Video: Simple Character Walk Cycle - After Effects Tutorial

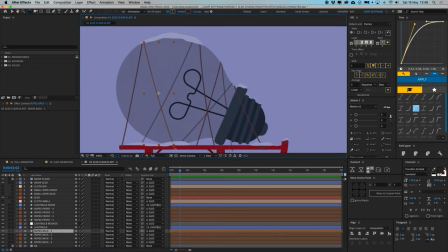And because what I want to do is I want this point to stay connected to this sled here at the bottom. But when it moves up, I want this point to kind of stay connected to that part of the light bulb. It doesn't need to
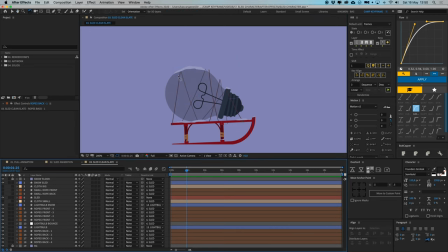perfectly stand still like this, because the light bulb is moving, so the rope should be kind of stretching out or something. So we're going to fix that by going to our first frame here, and these ropes, I'm going to select all of them.
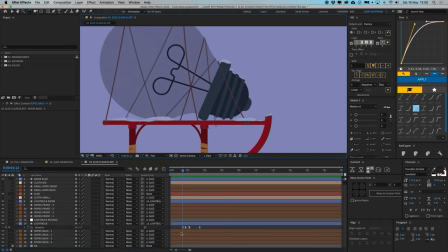I see that one is a bit too big though, this one. Let's get our pen tool and drag it in a little bit. Right, yeah, that's better.
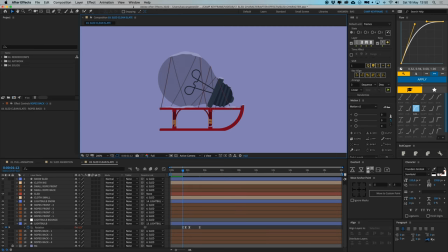So we're going to go to our window and our presets,
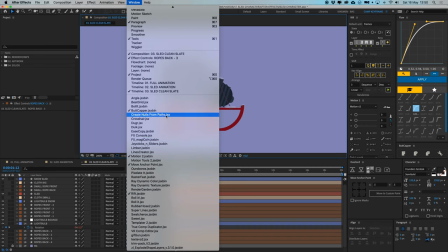plugin stuff, and we're going to open Create Nulls from Paths. It's standard within Adobe After Effects for the last two versions.
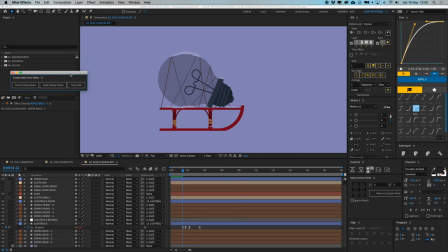So if you have, I think, Adobe After Effects CC 2018 and up, it's standard in there. And what this does is, let's select all of these ropes here, ropes back, no, ropes front first, and I'm going to open my ropes front number four here, go to content, group one, path one,
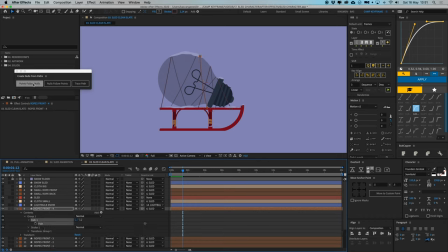select the path. And then if I click this button, the points follow nulls. These two anchor points will follow, it will create two nulls for that. And they are controlled. So if I move this null, the rope moves along with it.
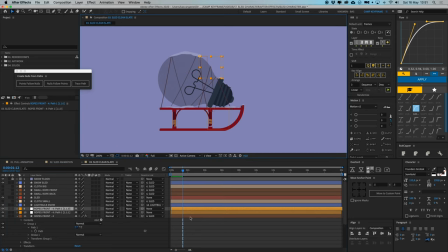And this one as well, of course. So That's really cool. So that way I can parent these nulls to the light bulb and to the sled. So the ropes will be connected to separate points instead of to one object.
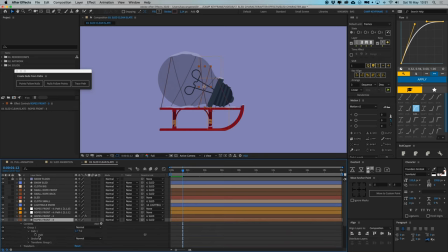So I'm going to do this effect for all of these layers. So select all of them, points follow nulls, and this one as well. Okay, so now we've done that for all of these ropes, the ones in the back as well. So we have all these nulls here.
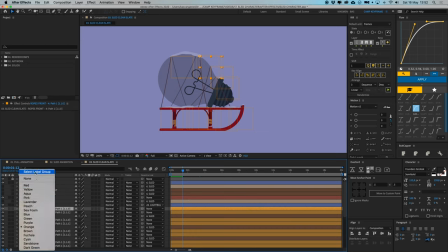I'm going to click on this color button here and then select label group. So it selects all of these orange labels because I don't have any other of them.
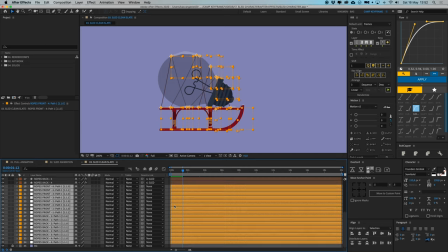So they're all selected. Let's put them at the bottom here and let's scale them all down a little bit.
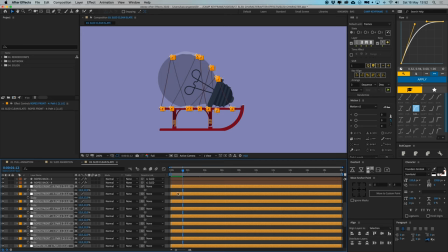Doesn't affect our ropes. So we don't need these big ones. And then we are going to select all of these at the bottom here. So I think that's or at the top. So every, so these ones, the top four, we're going to parent them to our light bulb.
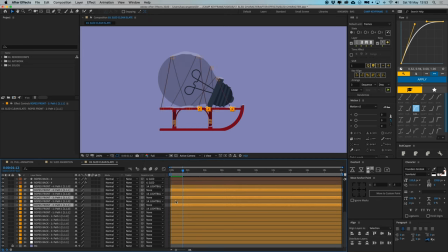And 1, 2, 3, 4, those ones to our sled. And then do the same thing here. Those ones to our light bulb.
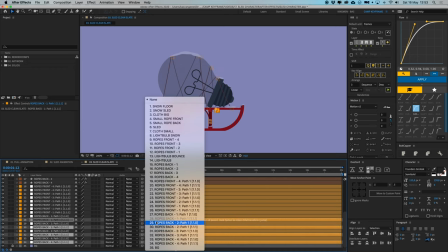And those ones to the, oops, and to the sled. So, and that's it.
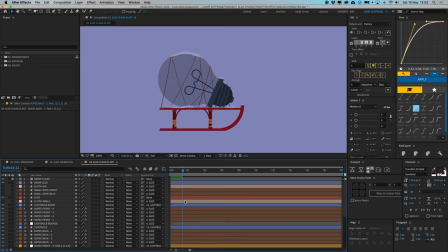So now when we go back to our animation here, we can see that these ropes are actually tied to our light bulb and to our sled. So the bottom is, as you can see, to this one, and the top one to the top part of the light bulb.
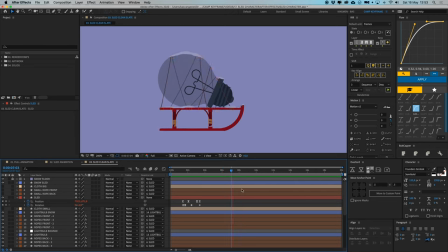So when it moves, it looks like the ropes are stretching out a little bit. So we don't have to do any animation for that. They're just following the animation of these elements, which makes it look really realistic and cool, kind of.
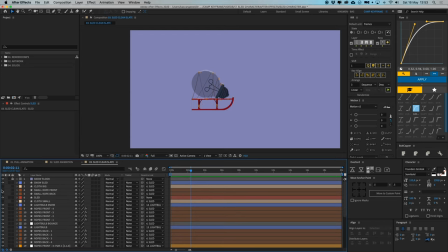So that's great. So that's done. And then now let's open up our cloths and our ropes again.
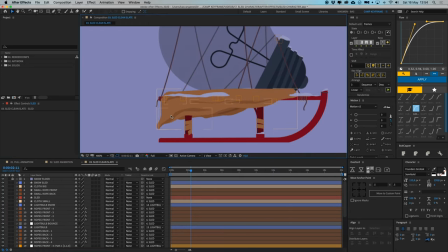And we're going to add a little wave wrap effect to them. So let's start with our cloth big here.
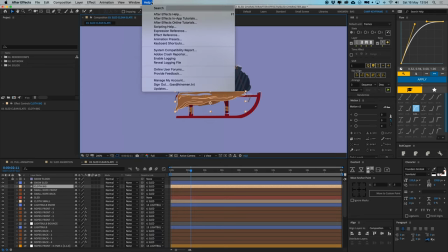Okay, let's see, go to window, now to help, and then wave warp, distort wave warp.
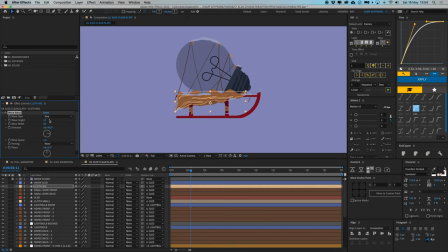Okay, that's way too much. So let's set this height at 2 and the width at 80 because I wanted to have a little very long windy effect. Go to the left, please, and the wave speed at 1 is fine.
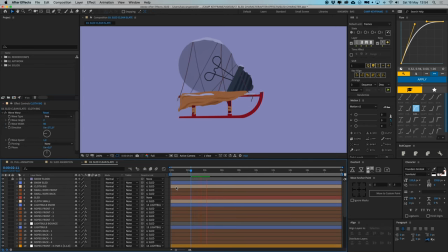So now it's waving a little bit to the left, not too harsh. If you want it to go more harsh, you can turn up the speed, of course, and then it's flickering a bit more. Maybe that's nice. Maybe let's put it at 2.1.
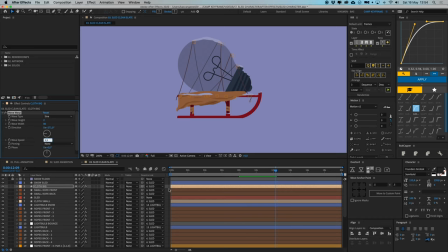That's cool. Or at not 1.5, that, okay. And then copy that wave warp effect and paste it on the rest cloth small as well. And that is nice. And let's just maybe change the speed of this one to 2 then, so it's not perfectly the same.
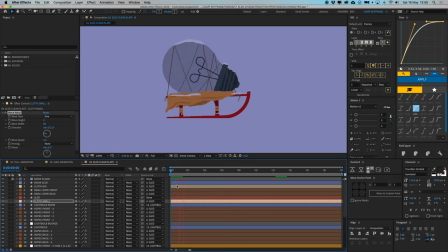And it's a bit smaller, so it can go a bit faster. It's a bit less heavy. Okay, and then this big cloth, we're gonna make a new mask for that, or a mat actually.
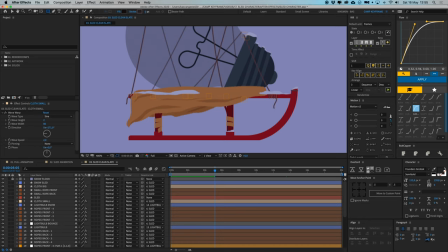Let's turn off the stroke here. And I'm gonna create this, let's start here.
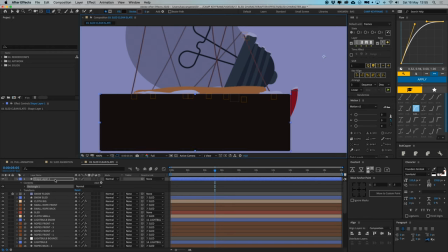Create this shape like that. And call this cloth big mat. Put it on top of our cloth big.
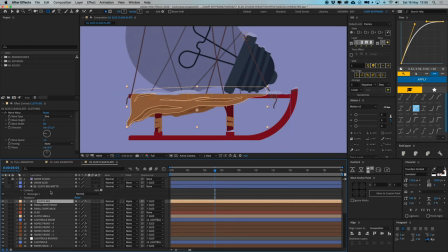All right, and then go to cloth big and go to your track mat and alpha mat and select your cloth big and then the mat and parent that to our sled. So now it's only visible within that part, and the snow is on top of it to make it a bit more, look a bit more nice, to hide it a bit.
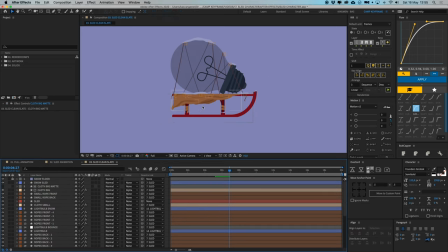Turn this off, okay. So that's done as well.
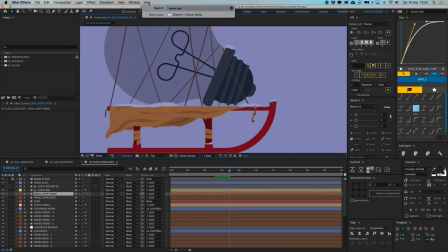And then we're also going to add some wave warp to our little ropes here. But they can be a bit less heavy because they're really small. Let's give them a height of 1 as well. And then let's say 20 for this one. And to the left, please.
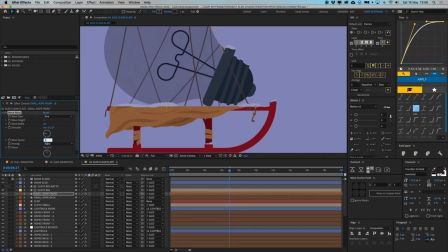And then the speed can be maybe 3 here because they're really small and like jerry, maybe even. Okay, I'm going this fine and copy that because I want to add something as well.
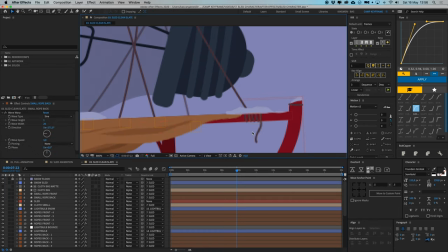I'm going to add some wiggle rotation to this. So we have the anchor point at the top here.
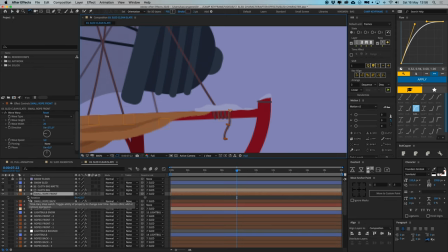So it's like from that point, and we're going to go to rotation, option click on the rotation to a stopwatch, and then type in wiggle. And within that, we're going to go for a 1.3.
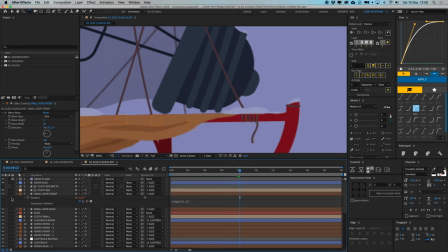So it wiggles a little bit, and it's difficult to see because it's moving all.
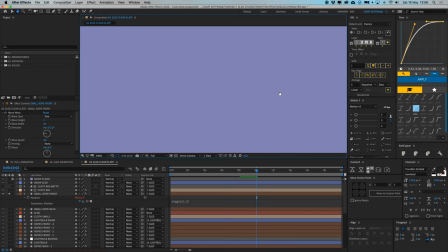Let's copy this one to our rope in small rope in the back. So we have this little wiggle even going on. So it makes it a bit more exciting and moving.
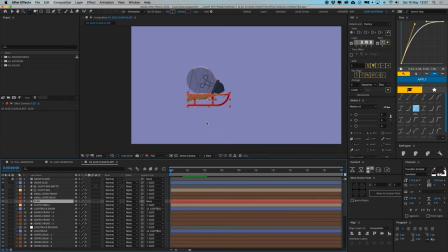Okay, great. I think that's it for the sled then. Did we do everything?
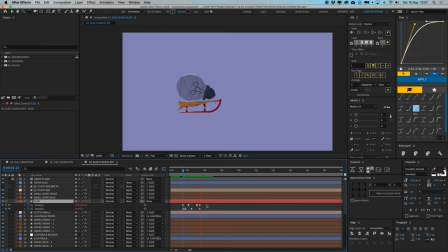Starting over here. Yeah, that's the whole sled animation. You can vary with this, of course, if you want.
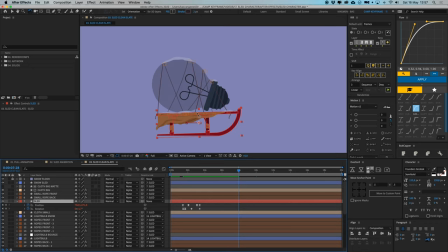The intensity of the light bulb moving, the intensity of the sled moving, and the little animation of this, these wave effects from these ropes. I think if I maybe move it down a bit. Oh yeah, there you go. You need to move this wave warp effect for these little ropes down a bit more,
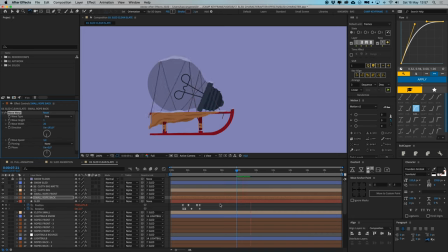so then they look a bit more realistic, because it really wasn't really doing anything. Yeah, great, I'm liking this.
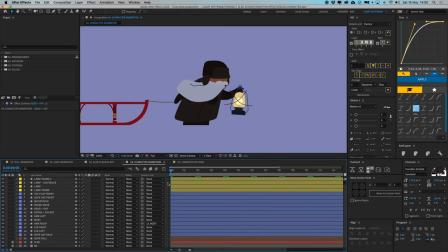So now we can move on to the animation of our character. So here we are in our character comp, and we have the sled in here as well, and the lamp, and I'm going to turn those off for now, because we don't need the sled, we already animated it, and there's a lamp, we're going to do that later. And we are, let's unparent that,
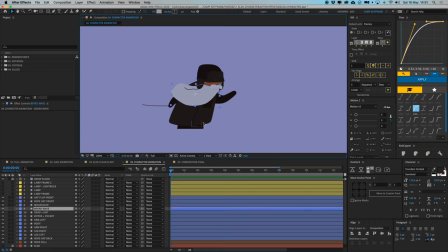we have this head, we have his beard, we have his body with the zipper and the pocket here. We have these two arms, the rope, and we have these two legs. So first we're going to parent some things together.
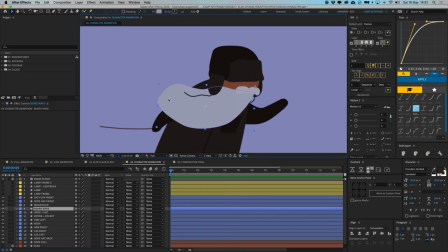Let's parent the beard to our head. Okay, the zipper and the pocket to our body, the arm left and arm right to our body. And we, the rope head, this little rope, we're gonna parent that to our head as well.
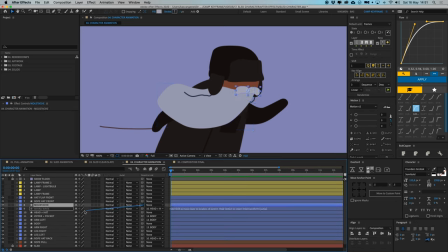And we have the mustache to the head, yep. And the rope and the head flat to the head as well. Okay, so now we have this whole thing with everything attached to it.
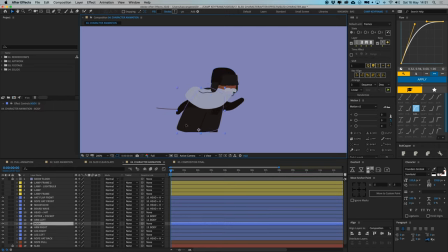We have the body, which has the everything attached to it.